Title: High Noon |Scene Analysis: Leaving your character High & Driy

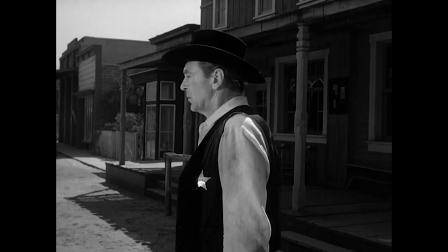(0:00)
Camera moves and blocking make for a mean combo in this Hollywood classic high noon scene. This is a case study on directing from a Hollywood classic.
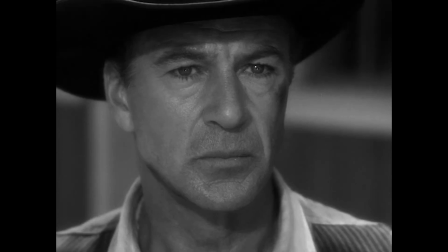(0:12)
Let's set the stage for our scene. Throughout the movie, Cary Grant is trying to rally up a posse for a showdown, but everyone refuses to help.
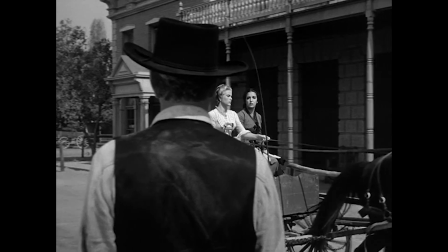(0:19)
Slow this down.
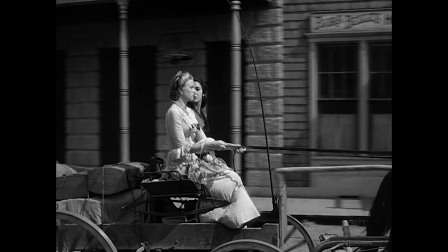(0:20)
Helen, not Grace Kelly's character, is the one wantingly looking because it's that much more dramatic later when Grace Kelly returns, and we need a glance to motivate this next shot.
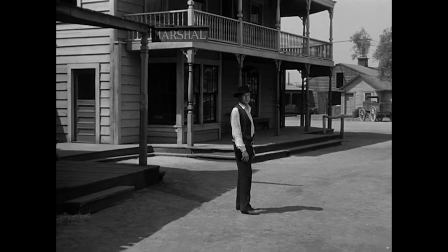(0:30)
Her POV layered with feeling. It's a wide, so he's part of the location, powerless.
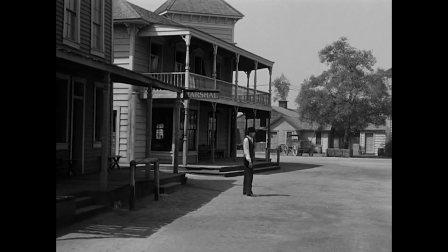(0:35)
It feels shaky, like it's on a wagon. As he gets smaller, even weaker, they get further.
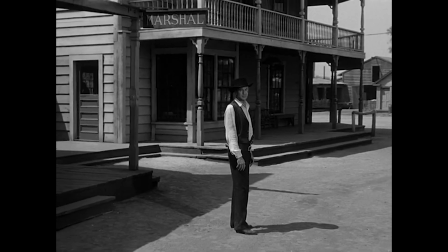(0:40)
All this is showing he's being abandoned.
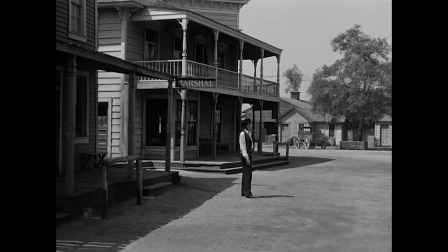(0:43)
This shot is like a sentence, similar to a push-in shot, stopping with a climactic period as a line of dialogue.
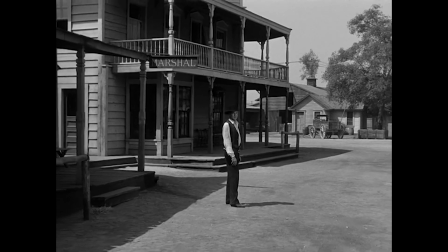(0:50) You!
Here, his looking away gives the moment, the pullout, its completion.
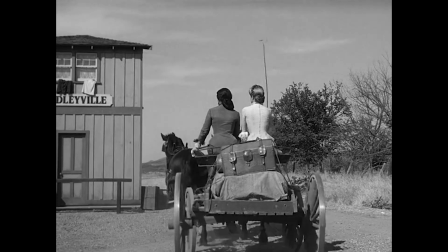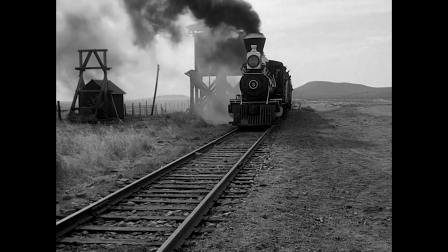(1:04)
Everything in this location, the bad guy's location, is designed to make it feel populated.
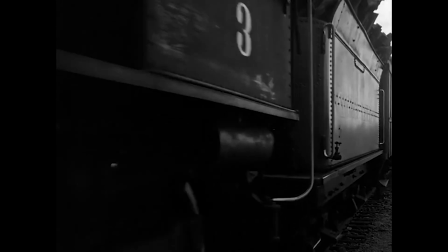(1:10)
Not using extremely wide lenses, not allowed empty space at the edges of the frame.
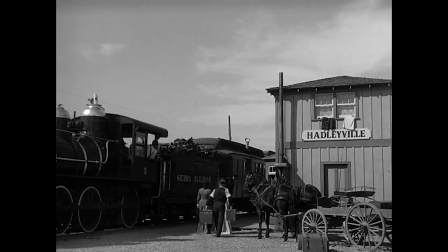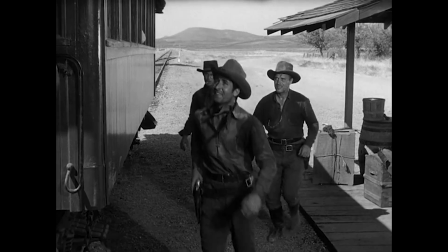(1:21)
Characters move around in bunches here with little space between them. Here, they fill up almost the entire frame.
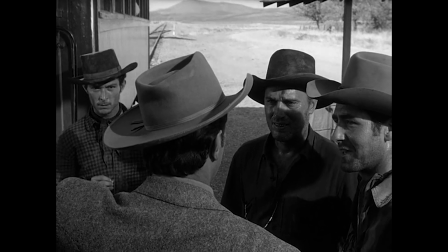(1:27) How are you, Frank? Is everything ready?
The main boss's face is hidden, similar to what happened in Spider-Verse with the introduction of Kingpin.
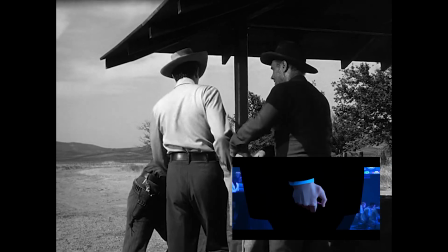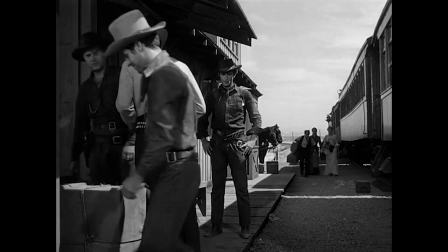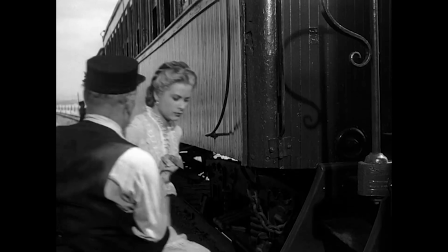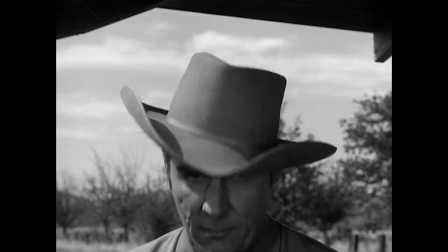(1:54)
Again, the glance motivates the cutaway.
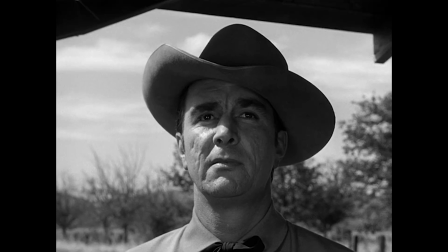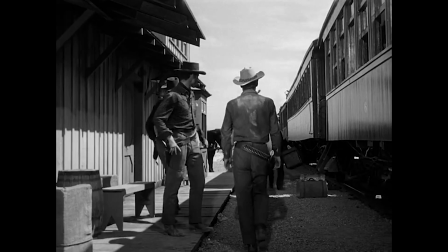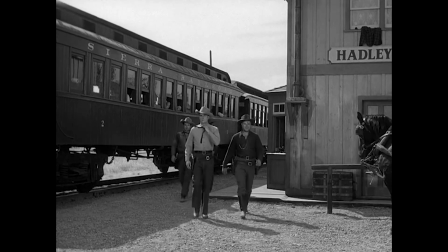(2:11)
Camera looking up at him as he gets closer. Closer means he's getting bigger in frame, and he's got the power.
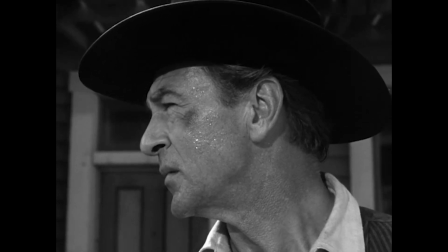(2:23)
All of this part is designed to make Marshall feel alone, a close-up to establish his state of mind, worry.
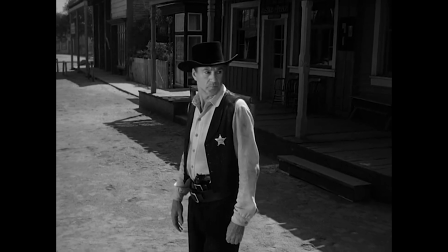(2:29)
Now a crane out, hiding the neighboring buildings.
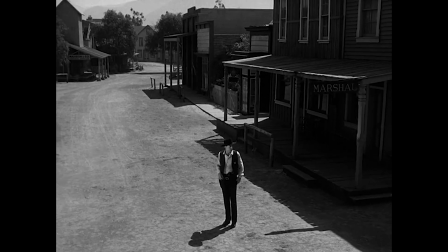(2:33)
We now look from above, showcasing the empty ground, void of even shadows, revealing the town is empty of all people.
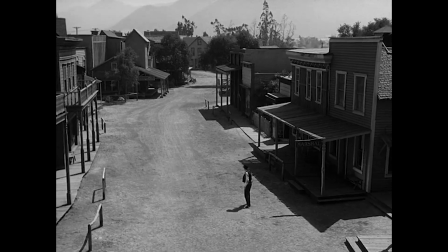(2:41)
The fight is coming. This crane out adds tension by revealing information.
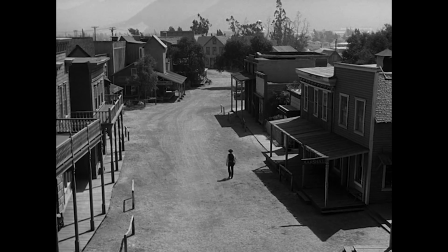Notice he walks toward the empty space instead of the edge of frame.
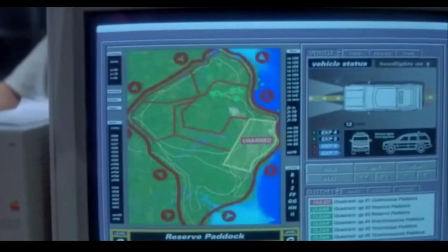(2:59)
Smash subscribe and like to think and read films like a film director.